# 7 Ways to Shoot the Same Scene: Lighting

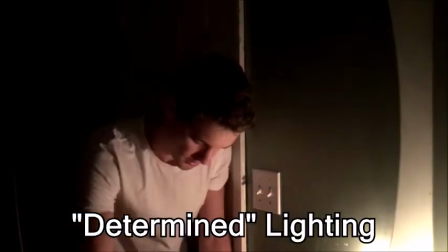[4:00]
That's because whenever characters use this lighting, it's normally to signify that they are very focused on something,
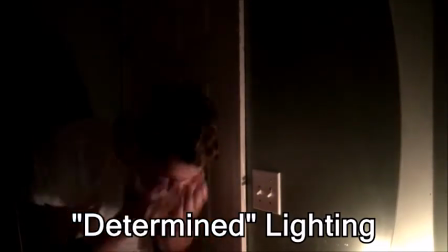[4:07]
because the viewer is also trying to focus on the character's features,
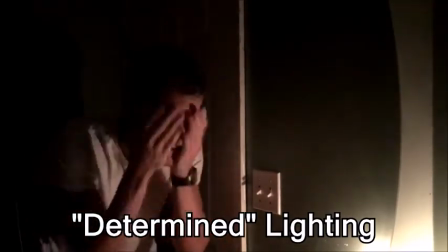[4:12]
as there's only a warm light in a completely dark room to try and outline everything that this character is meaning to do.
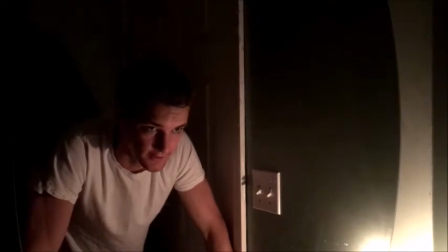[4:18]
This is used in things like Walk the Line, Rocky, a bunch of movies that feature pretty complex plans in order to achieve a goal at the end. But the character has to be determined, hence the name.
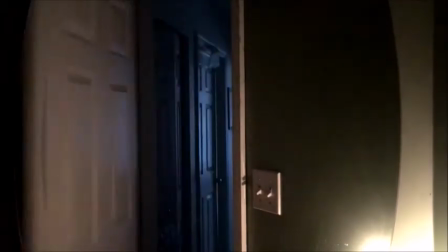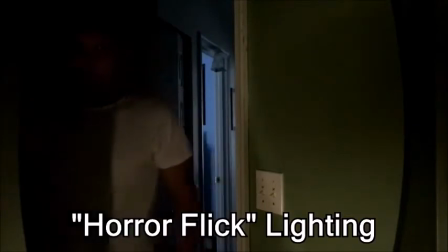[4:40]
This one I like to call horror flick lighting. It's very similar to bad decision lighting.
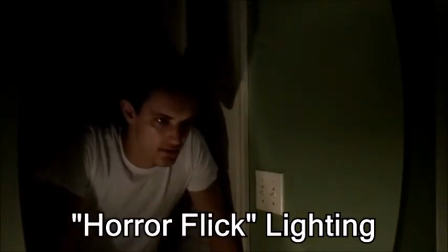[4:45]
It is one large lamp perpendicular to the subject, except it has a piece of cardboard in front of the lamp with a slit cut through it,
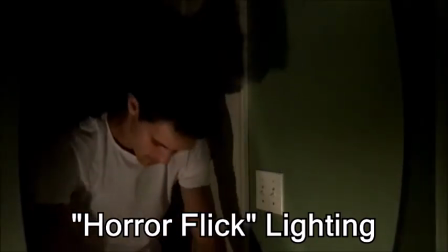[4:54]
and that is the only place that the light can exit the lamp.
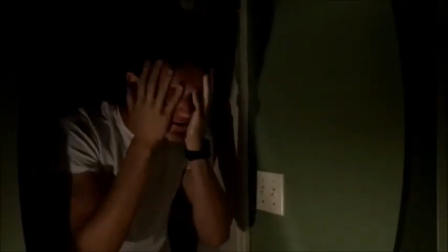[4:58]
So if you have that, it casts very, very harsh shadows on the wall.
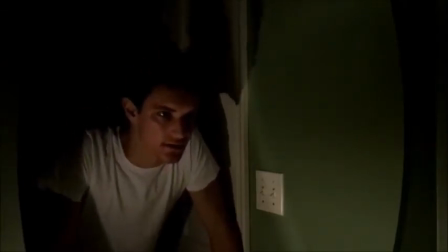[5:05]
It outlines a character's eyes and mouth, and it makes it look creepy.
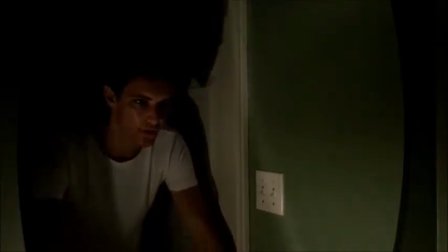[5:11]
It makes it look eerie, and it gives you a very unsettling feeling as the character can sink in and out of the light at will.
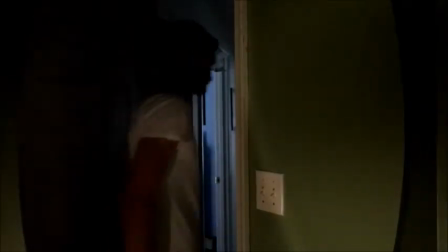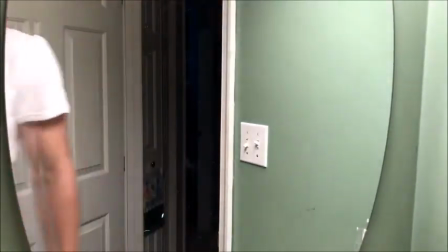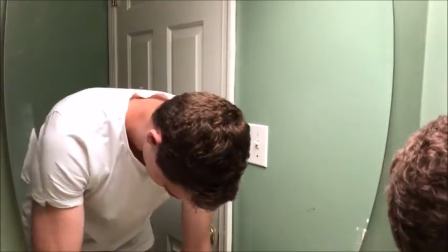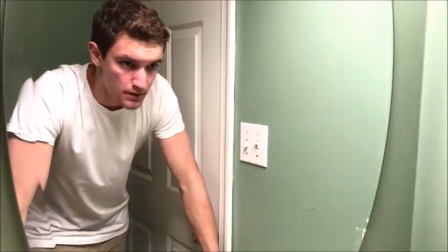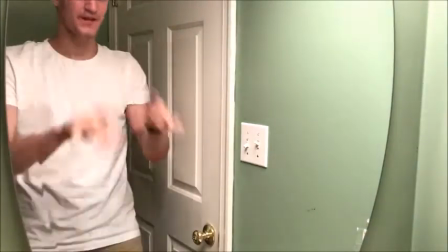[5:50]
All right. Here is the behind the scenes of this whole shoot.
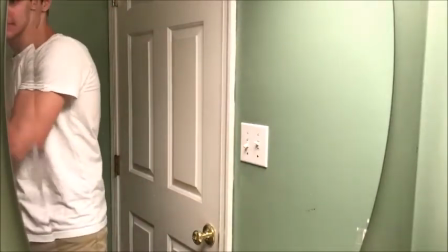[5:57]
So I'm going to dry my hands off here.
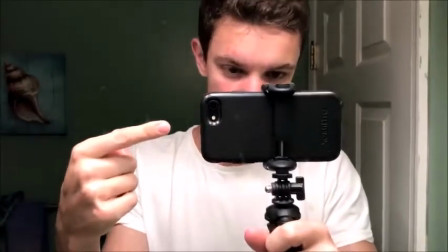[6:04]
The entire thing was shot on my iPhone 7 with this small, like,
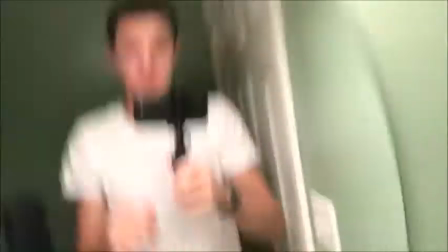[6:12]
$5 stand from Walmart, I think. It's got bendy legs.
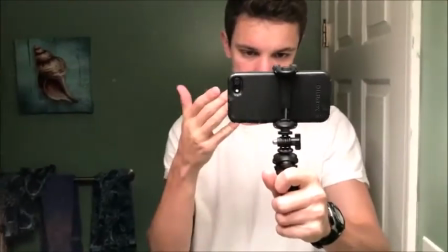[6:17]
It's pretty nice. And I just use it as a little mounted cam for the iPhone.
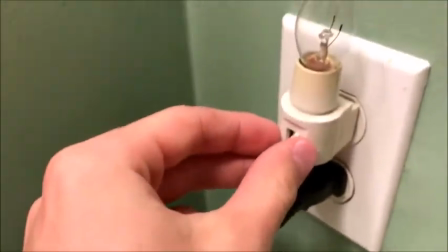[6:23]
The soft light was mainly from this light, which just turns on and off.
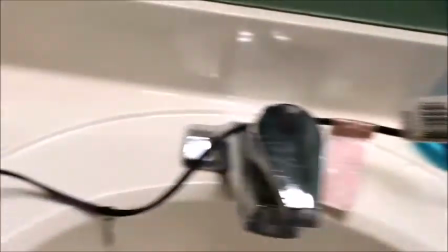[6:30]
Simple as that. The larger light was this puppy,
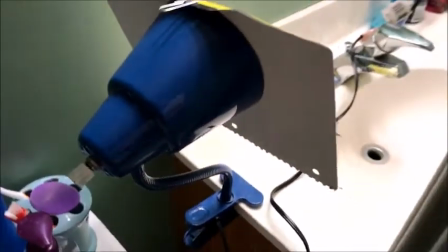[6:35]
which is the most ghetto jerry-rigged thing I've probably done for this.
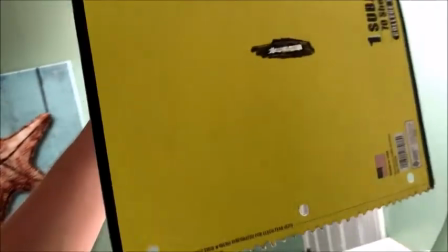[6:41]
This is just a paper clip holding up the front of a cardboard notebook with a slot cut out in it.
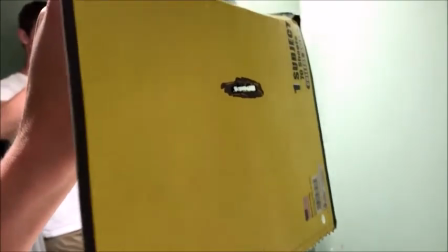[6:47]
That was used for different shadows throughout the shoot, which is nice.
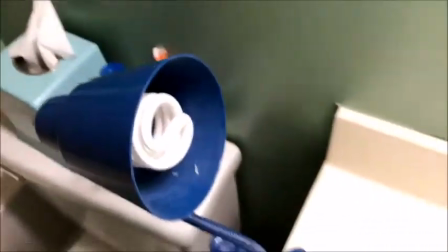[6:53]
Paperclip was so that it could hold on to this thing. This is just a little clip-on lamp,
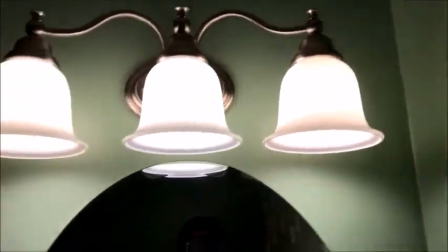[7:02]
which during the shoot I both clipped onto these headrow lights in the top of my bathroom.
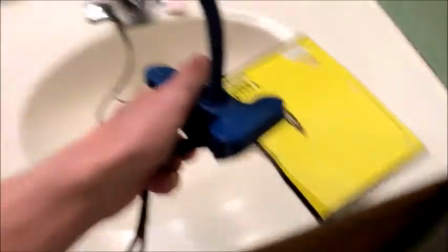[7:08]
And I also set it on the floor at one point. I clipped it onto the vanity multiple times.
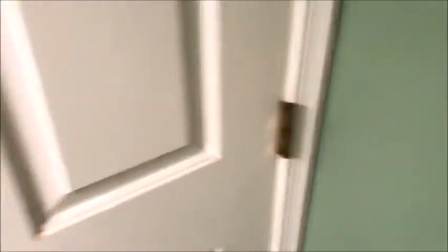[7:17]
I clipped it onto this door hinge once. That was kind of complicated, so I ended up tossing that one out.
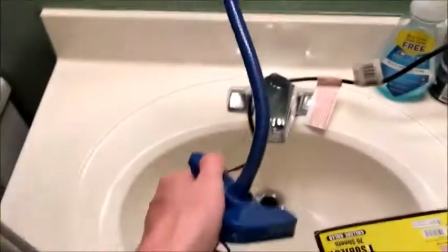[7:24]
But really, it was pretty great.
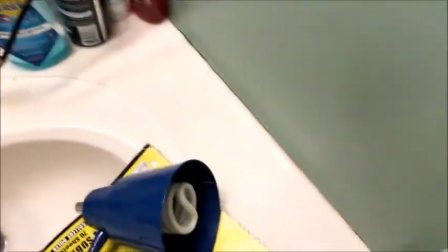[7:26]
I just clipped it on anything I needed, and whenever you turn it on, it is actually quite bright and nice.
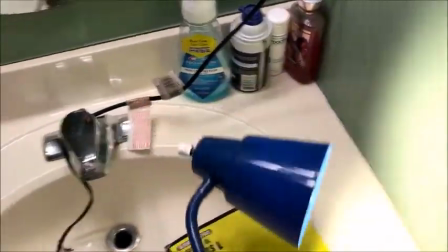[7:34]
You probably already saw,
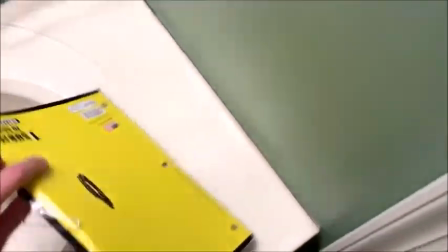[7:38]
however, the back of this is a little bit scorched.
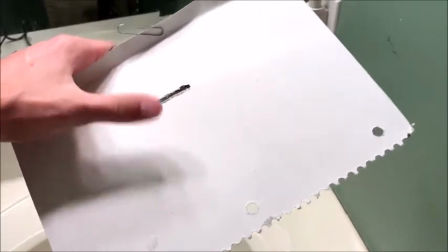[7:43]
I don't know if you can see it or not on the video, but there's a big circle
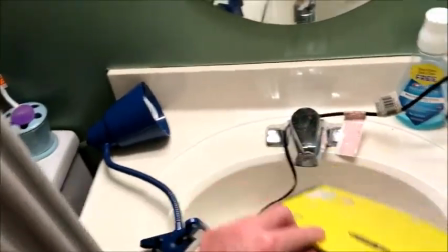[7:48]
because I set it on this light, and sure enough, that gets really hot.
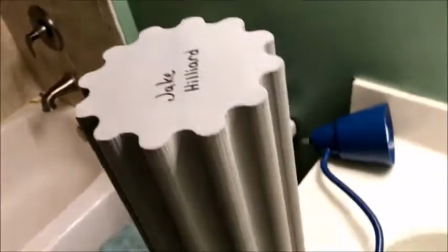[7:53]
So don't do that. You might die. The entire time I had this foam roller, which I use for running,
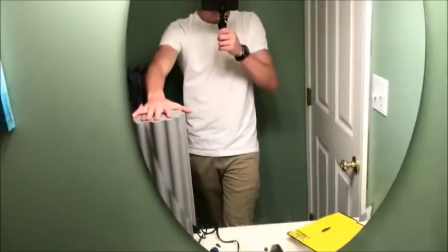[8:01]
I had this set up right next to the